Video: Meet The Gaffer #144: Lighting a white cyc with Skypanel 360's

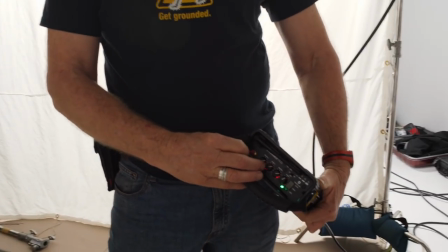(4:06)
actually power two light matte fours with this one or a single light matte 8 plus
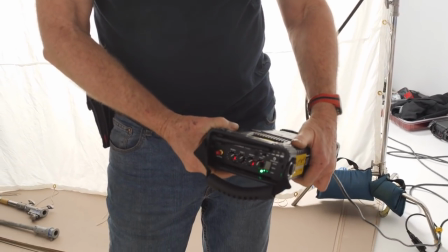(4:11)
this is their 24 volt system it's also
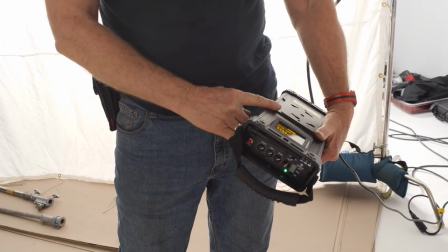(4:16)
got lumen radio built in I haven't actually tried to use that yet and I'm assuming it will work as
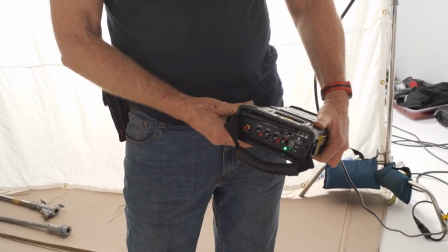(4:21)
well as the keynote stuff does so really liking this improvement in the light that stuff so we're on a scissor lift now we're going to go up and take a look at those s60s that are up above the 20 by 20 half grid scissor lifts are really a common thing on a bigger stage the the pipes here i believe are 18 feet off the ground it's just not really possible to work a stage with an 18 foot grid from a ladder or not safe in any case even if you didn't have a ladder big enough so let's go up.
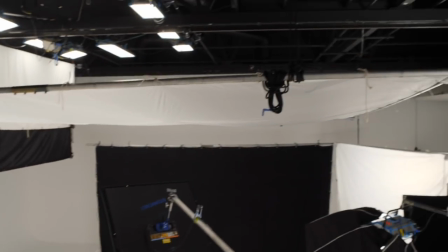(4:54)
Here we go. The thing that's great about scissor lifts is you can drive around while you're up high and
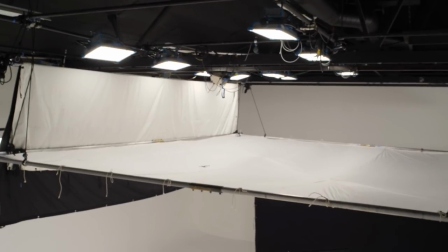(5:01)
so you can sort of make a continual adjustment to lights and cable and the like.
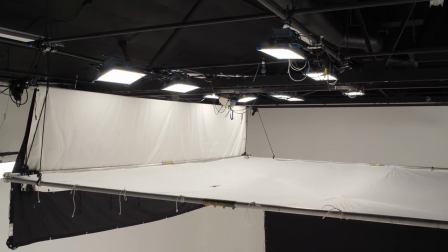(5:07)
You can see the S60s in the back row are actually pointing to be a little bit more of a backlight and then the ones
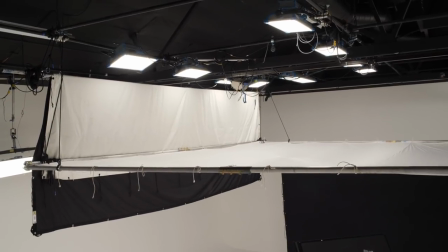(5:15)
in the middle are basically a straight down sort of toppy light. of course to some degree by the time you go through a big piece of diffusion like this
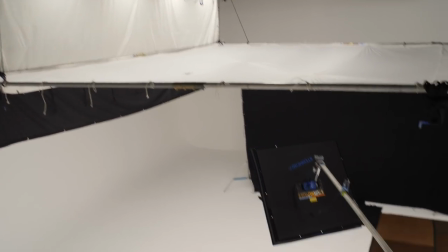(5:22)
it's one big soft source but I do find that the angle of the light
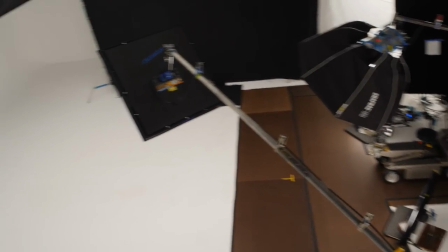(5:27)
makes us makes a small difference and then we did think about a
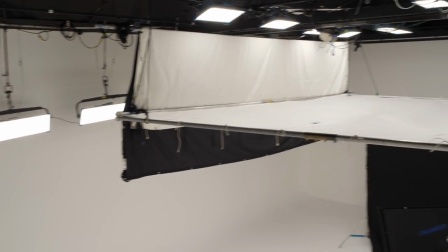(5:32)
12 by 20 here we were concerned that there would be dribble off the front we
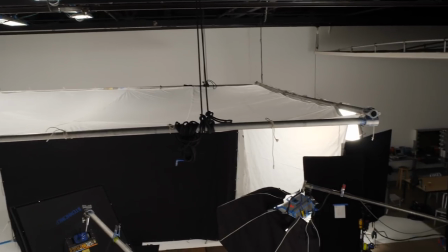(5:37)
were going to have to box that in it seemed easier
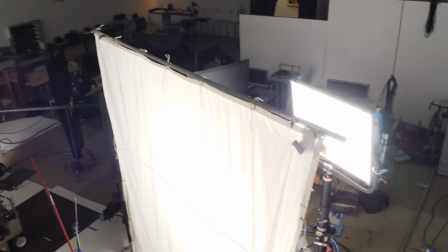(5:41)
just to go ahead and put the 20 by up it wasn't going to be any more rope than the 12x.
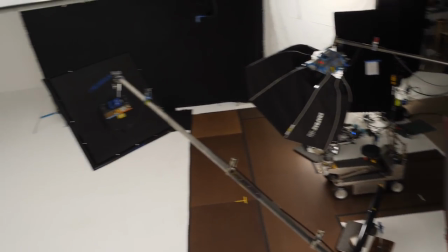(5:48)
And then it's always nice when you're building one of these big soft boxes, if you can, to go ahead and put white on the inside walls.
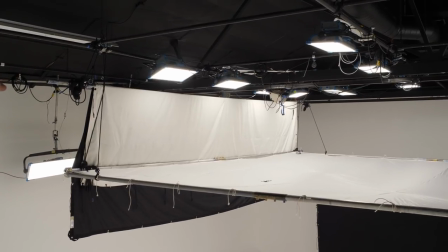(5:56)
You almost always want a teaser on these things because you almost always have spill lights, especially with an S60 that's, you know, basically a floodlight, so to speak.
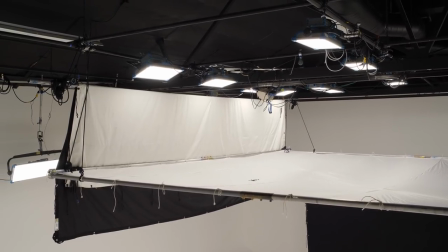(6:05)
We didn't care about the sides. Normally we might box in the sides again with white.
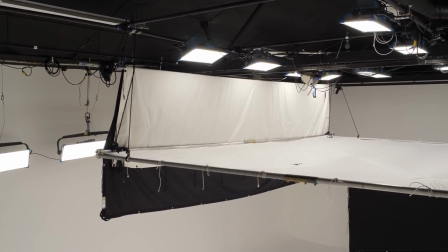(6:11)
In this case we figured it was going to hit the white wall contribute to our overall sort of high key lighting on this setup
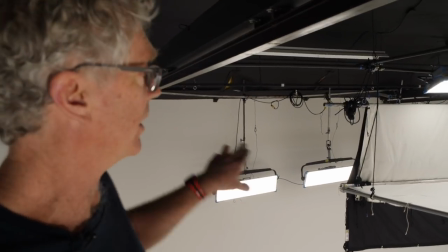(6:18)
so we didn't mind having to spill there but we didn't want it on the back wall that's where we needed a lot more control in terms of being able to dial in that light gray so and again that started off as black and then we ended up with the 12-byte ultra bounce I just needed a little bit more bounce back towards towards the back wall there so we use 360s here for our broad sort of base light you know we could have used HMI's here but they just don't respond as fast in terms of dimming so in a situation where you know you don't know if you're going to need to dim in between you know different actors or in this case fashion models that are walking it's so much faster to work with LEDs let's go take a look at luminaire that we're controlling this whole setup with I'm a little bit of a newbie on luminaire
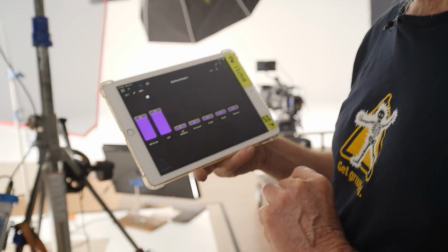(7:16)
is only my second really big shoot with it I've used it on a couple small things
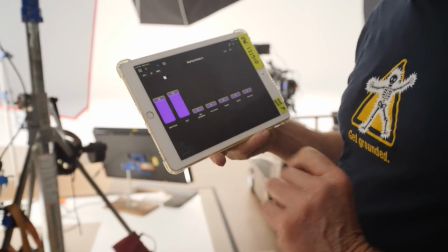(7:20)
it's pretty good I'm still learning a few things haven't really learned the whole
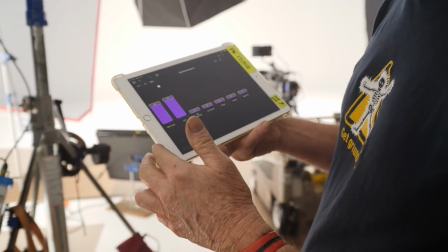(7:25)
grouping thing quite yet but as you can see right
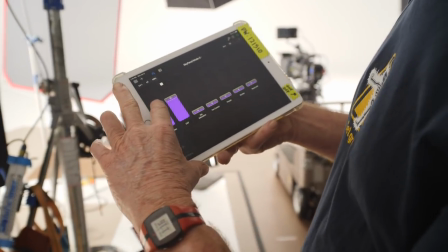(7:30)
now I've got these ganged together that's the back row right here so if you look up at the
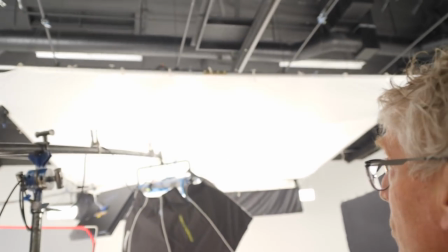(7:35)
top light there I have control over that and I think we had that at
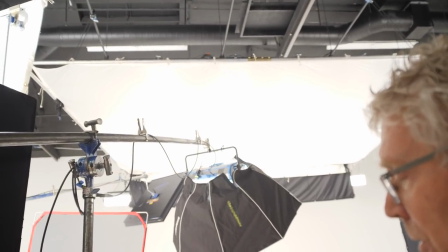(7:40)
55 and I can potentially control the color as well there's